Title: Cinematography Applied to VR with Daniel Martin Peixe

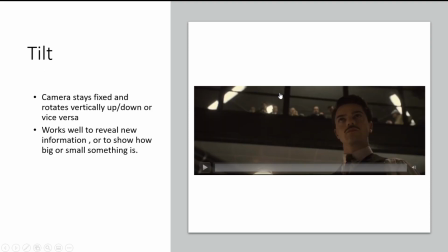[20:36]
Let's look at the tilt. The tilt is pretty much the same thing. It's only vertical, right?
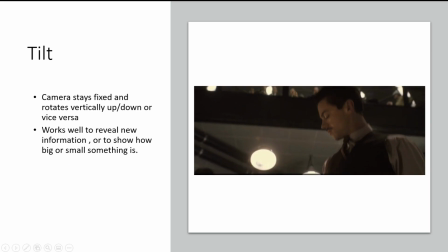[20:42]
The camera rotates vertically up and down. And it's awesome to kind of reveal something.
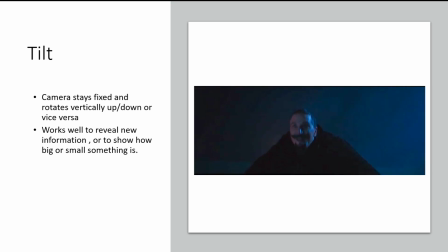[20:51]
If the character looks down, you want to see what they're looking at. So you look down.
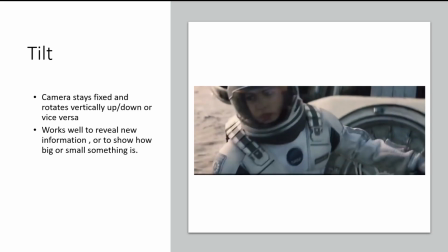[20:57]
Again, these things we could do it, but the audience has to do it for us.
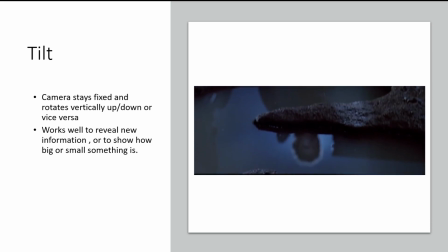[21:03]
We don't move the camera for them in these cases when the pivot is fixed.
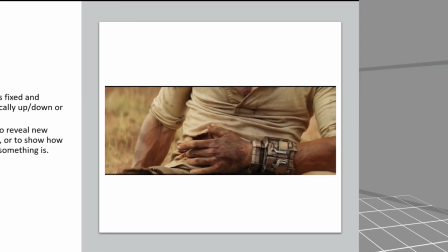[21:10]
So let's show you an example of that. I think I have it right here.
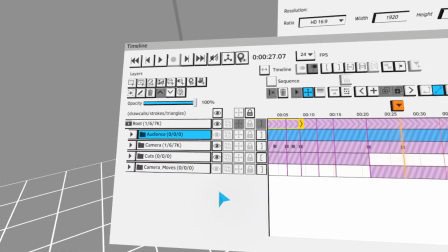[21:18]
Let's see. Camera moves, panoramic.
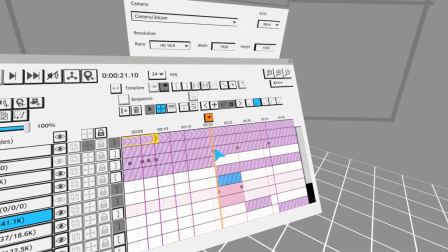[21:23]
It should be this way.
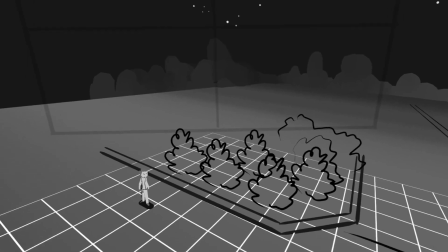[21:28]
Is it? Oh, it needs to be. Anyway, here we have Marty McFly.
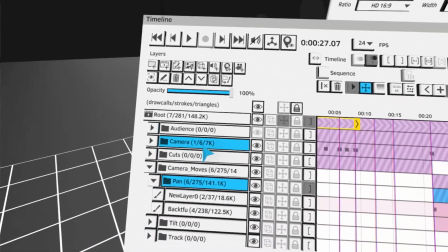[21:38]
And hang on, let's not view this guy.
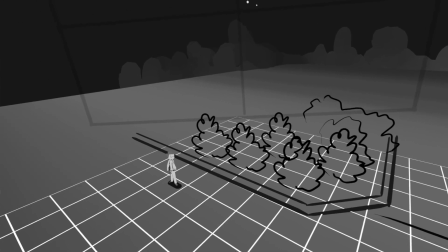[21:45]
Again, you have to make sure that at the beginning you have to make sure the audience is kind of
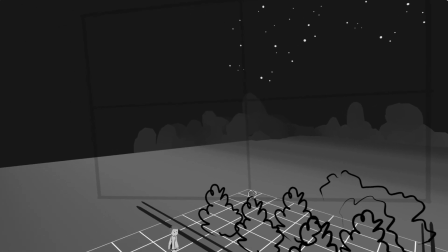[21:53]
looking around the area you want the camera movement to start.
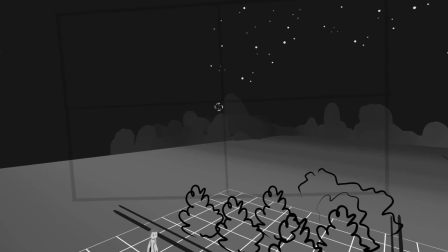[21:57]
And here the shot starts here, and I already set up my audience to look in this way, so they see this character.
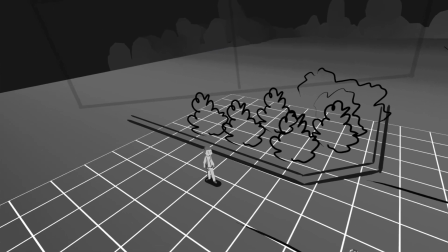[22:04]
Oh, I wanna look at him. I want to follow him.
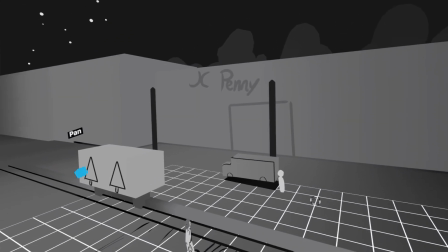[22:08]
And when you follow this character, you reveal this other thing. So I wish you could see this in VR.
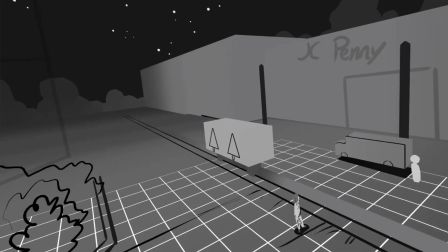[22:16]
I don't know how. I don't know if it's worth it to show it like this,
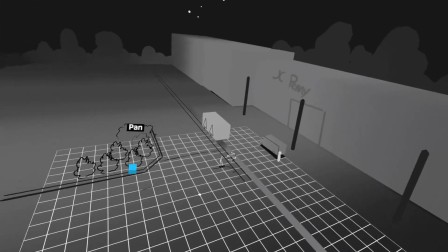[22:21]
but I guess it's worth it if I go behind and I can show you what I did with the camera, right?
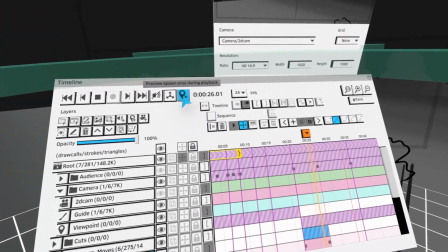[22:32]
If we These are great examples. I'm totally getting a feel for it by seeing the VR.
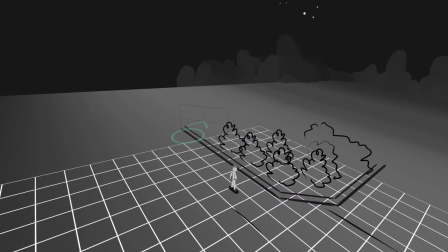[22:38]
Yeah, you can see that the camera doesn't move at all, right?
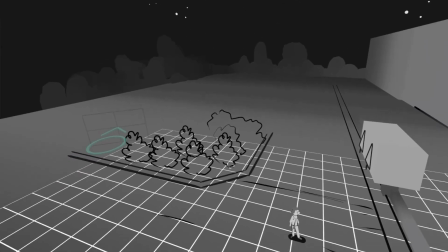[22:43]
Why? Because I want the audience to follow this character.
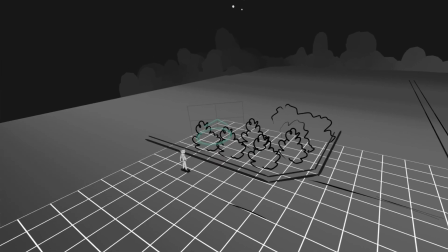[22:48]
So that's the important thing that I want to keep stressing, you know.
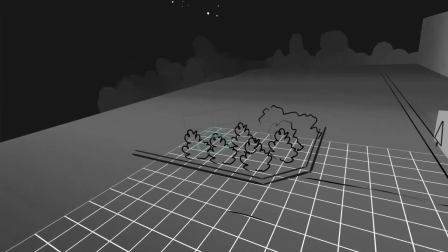[22:55]
Also, I think important to mention is why is also that it can induce motion sickness, right?
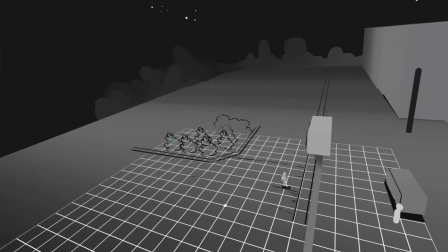[23:01]
Like really bad if you rotate the pivot. Yeah, I mean, that's not natural for us to do, you know.
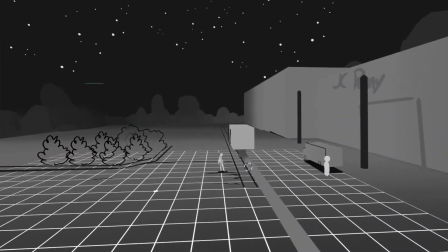[23:08]
Exactly. Yeah. The motion sickness is something that it changes depending on people.
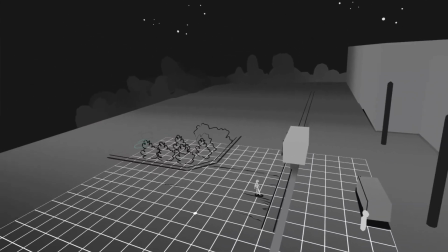[23:15]
There are people who are more experienced, and people who are less experienced in VR.
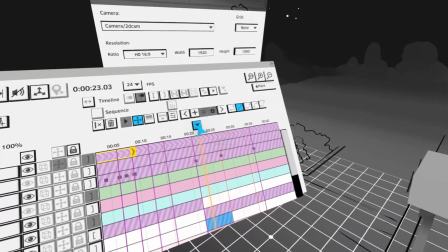[23:19]
But if we want to tell a story or do like a narrative, I think we have to try to think about the people who doesn't have experience.
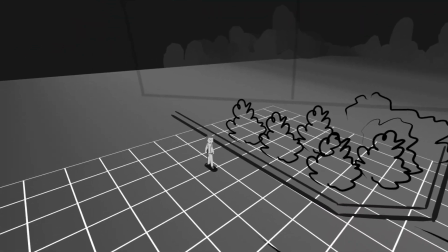[23:27]
So in this way, you get the same feeling of a cinematic panoramic,
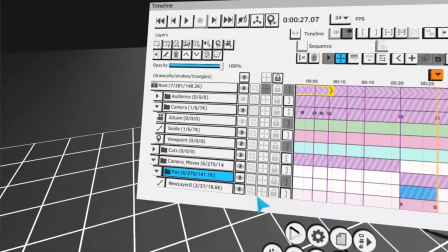[23:35]
but in this case, it's all in VR, and it works really really great if you do it like that.
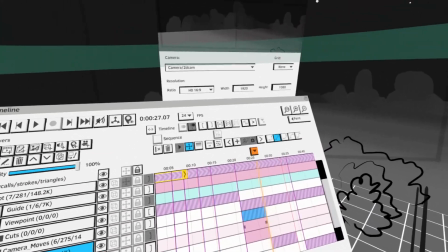[23:45]
A real life example would be a theater, right?
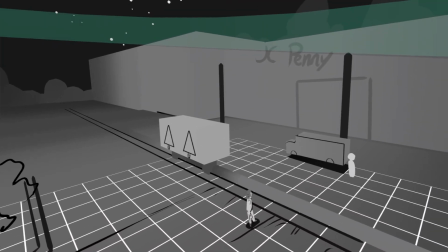[23:48]
So if you're in a theater and somebody walks to the right, then you will follow it, and there's no camera that shows you, but exactly.
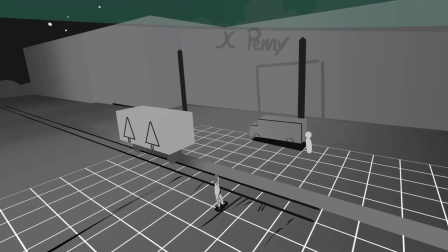[23:54]
You will follow naturally. Exactly. And you as a director, you're planning for the audience to follow this character,
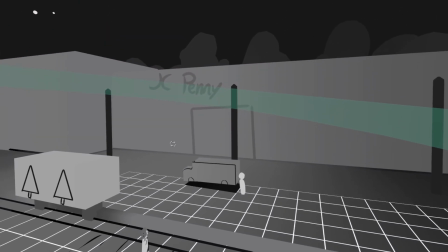[24:00]
and so because you're planning, so you create a new composition here that tells another part of the story, right?
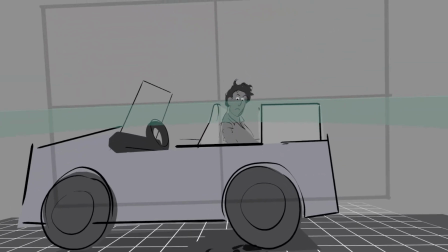[24:07]
And let's look at the next example. It's pretty exciting, this one. Hang on.
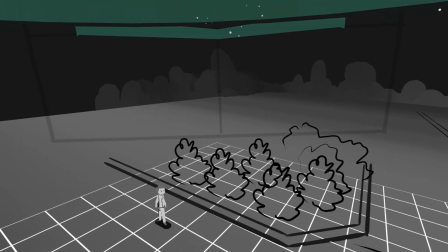[24:12]
Oh, no, not this one. Oh, I forgot to put a start.
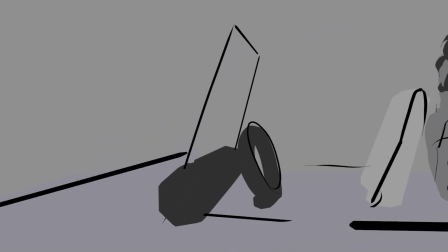[24:21]
Let's put a start here very quickly. So here we have a Jurassic Park moment, right?
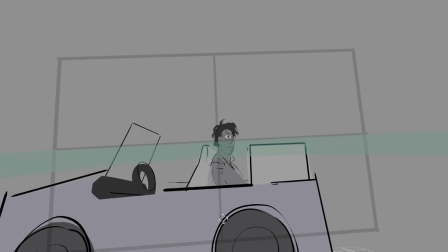[24:28]
The guy is looking down, and the beginning of the shot is right here. So imagine that we are in a different scene and we cut to this shot.
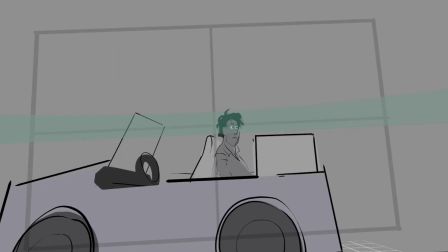[24:37]
So we're already looking at him, and we see him looking down, and we're like, oh, what is he looking at?
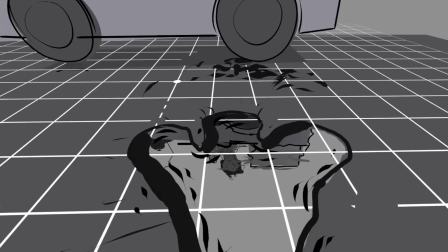[24:44]
Oh, wow! And it vibrates.
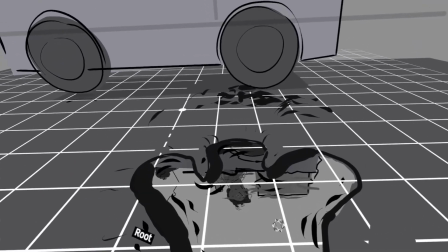[24:47]
So this works so good in VR because you're feeling it. You're feeling the perspective, the volume, the 3 dimensions.
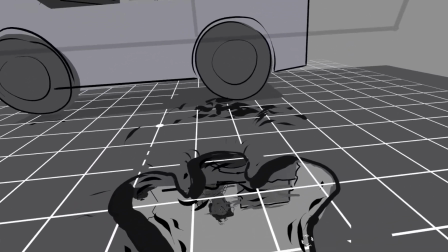[24:55]
even the reflection, it works so much nicer in VR because you're really in it, right?
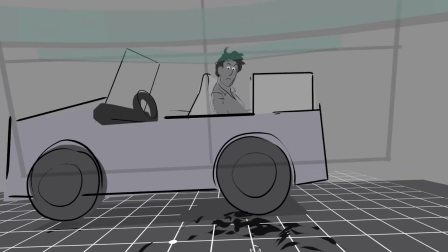[25:00]
I wish you could see this in VR, but you're looking at him. He's looking down.
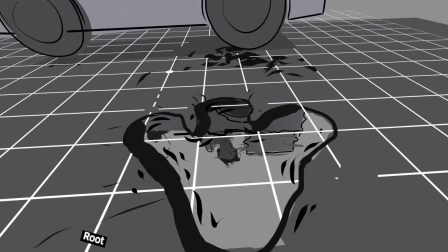[25:05]
Oh my God, what is he looking at? Oh wow! And you can imagine the sound, right?
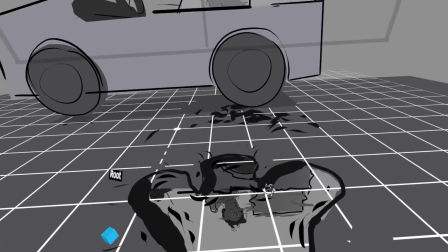[25:10]
So I made it so quickly.
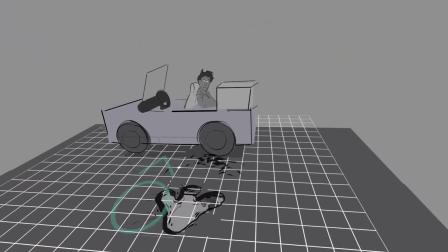[25:15]
This is just a very stupid little storyboard, but when I experienced this in VR, I was like, wow!
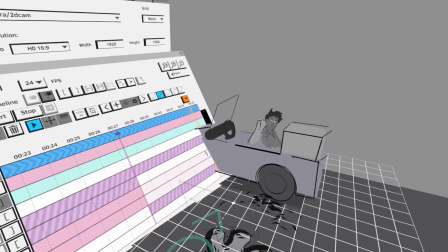[25:20]
I wish I could see the whole Jurassic Park movie in VR. I wish we could have that, but we have to make it.
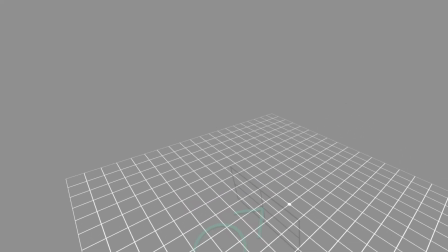[25:28]
We have to be the future directors. We are doing this, right?
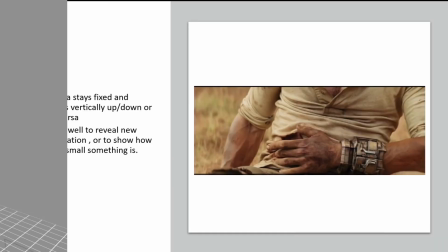[25:33]
So Let's do it. let's switch back to the PowerPoint.
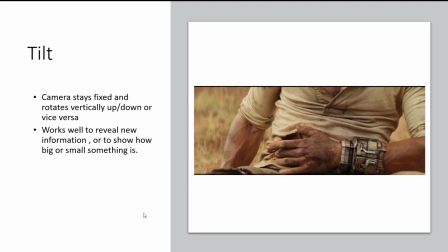[25:40]
So tilt, I already showed that. Let's move back to yes.
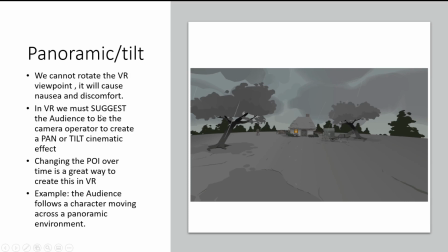[25:47]
I already explained that. This is already what I said. We must suggest the audience, blah blah blah. I already said that, and this is just an example of the same concept in the remedy, right?
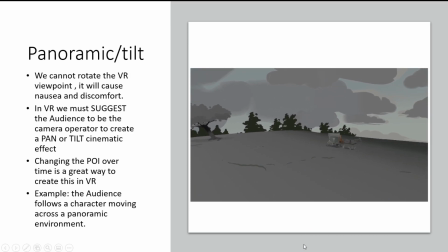[26:00]
You follow this character, you want to see where he's going. Obviously the audience is free to do whatever they want.
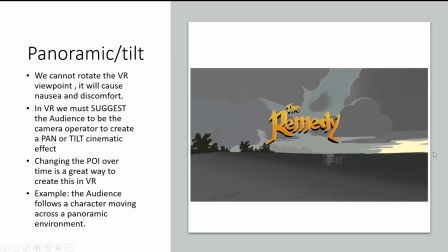[26:07]
They're going to look at the house, they're going to look behind, they're going to do whatever they want. But as a director, you have to trust the audience sometimes, and you have to say, okay,
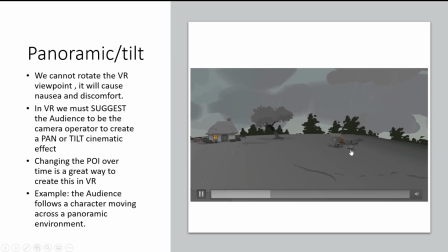[26:16]
maybe they're going to look somewhere else, but I'm going to suggest this is the most interesting thing.
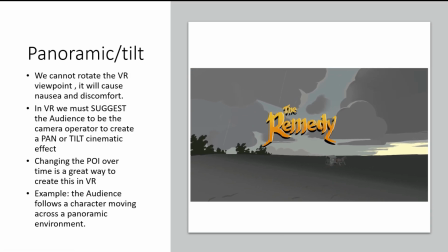[26:21]
Yeah, and I think that's like a super important point that you're making, right? Because you could make like an elaborate background with birds flying and stuff like that,
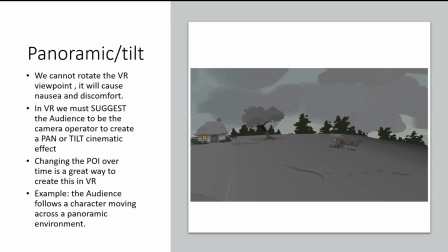[26:29]
and then you might distract the audience, or you might make the audience look around. Versus here, you keep everything fairly still, so the audience can't help but look at the coach moving, right?
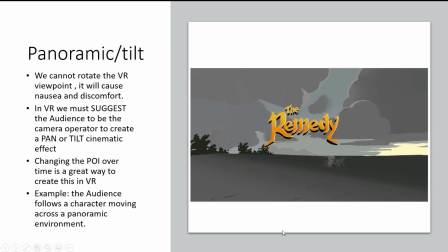[26:40]
Because that's the one that moves the most, and exactly. then you naturally follow it, right?
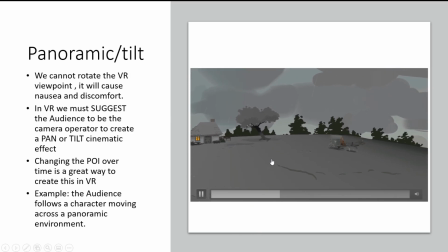[26:46]
Yeah, that's one of these kind of what I call triggers. If something moves and nothing else is moving, you're gonna be drawn to it, right?
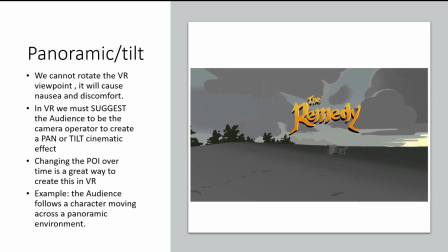[26:55]
And the opposite is true. If everything is moving and something is not moving, you're gonna be drawn to that.
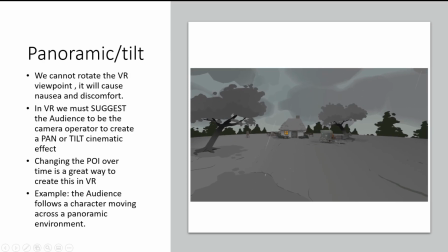[27:02]
And the same can be said with color, right? If everything is completely muted, desaturated, and suddenly one thing is saturated, you're gonna be drawn to that.
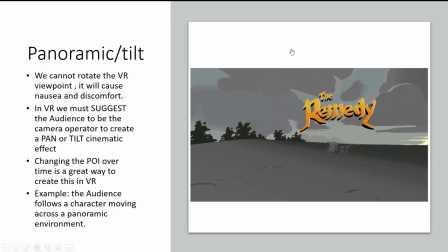[27:13]
So you can use all these triggers and all these things to control where the audience is looking at and kind of
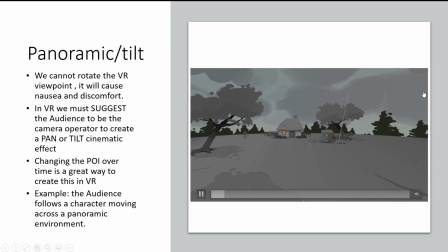[27:19]
orchestrate the audience head movements, right? Anyway, let's move back to track.
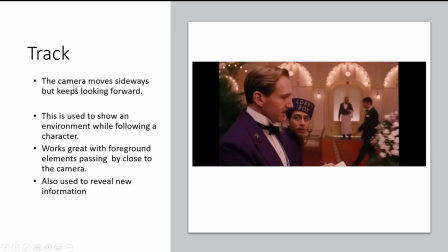[27:25]
Track is another camera move that in traditional cinema, the camera is on this track, on these rails, like a train, and it's moving sideways, but it keeps looking forward. It never rotates, right? This is used to show environments while following a character.
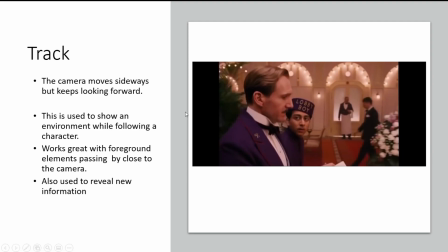[27:43]
Works great with foreground elements passing by very close, so it creates a parallax effect. And it's also very useful to reveal new information in the story, right?
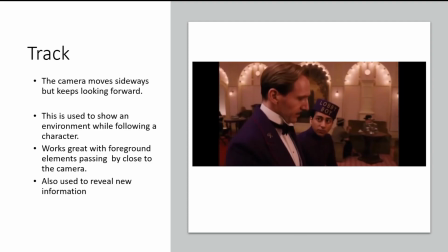[27:55]
A couple examples here. This worked really well in traditional cinema.
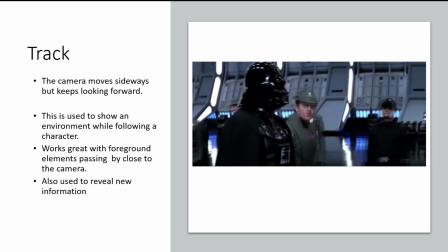[28:02]
You just move the camera sideways, but you keep looking forward. You see these foreground elements passing by.
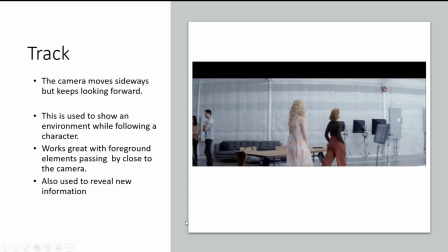[28:09]
In 3D, it works much better to have these foreground elements.
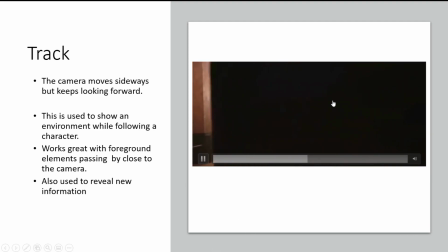[28:14]
In traditional movies, you get this 3D effect by just having a huge parallax.
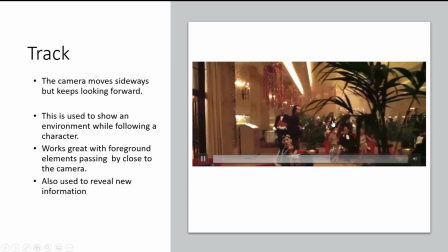[28:20]
In the case of Kubrick, he uses a very wide lens,
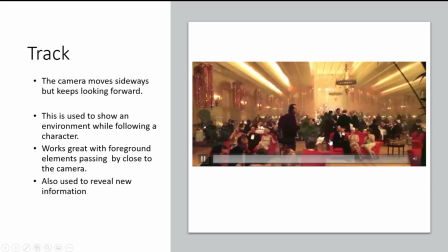[28:25]
so the parallax effect is much more pronounced, and you can really feel the 3 dimensions of this room, right?
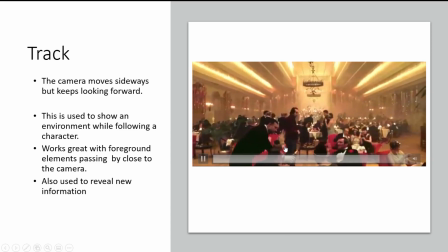[28:33]
And this is a beautiful shot. I love this shot.
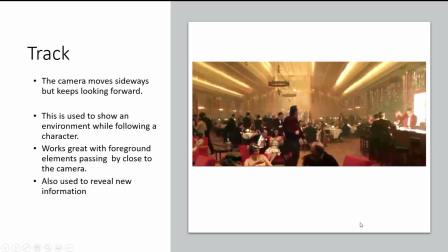[28:35]
This is a track movement on rails, and I love it so much I decided to try to emulate in VR.
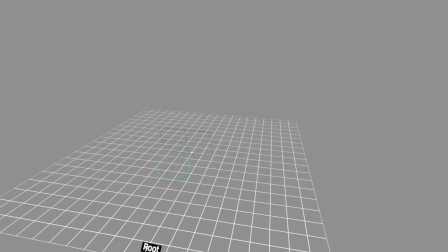[28:42]
So let's try to look at it. I think it's the next one.
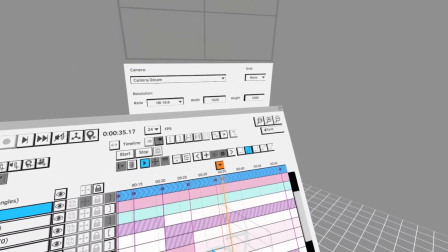[28:51]
Yeah, we got this. There you go.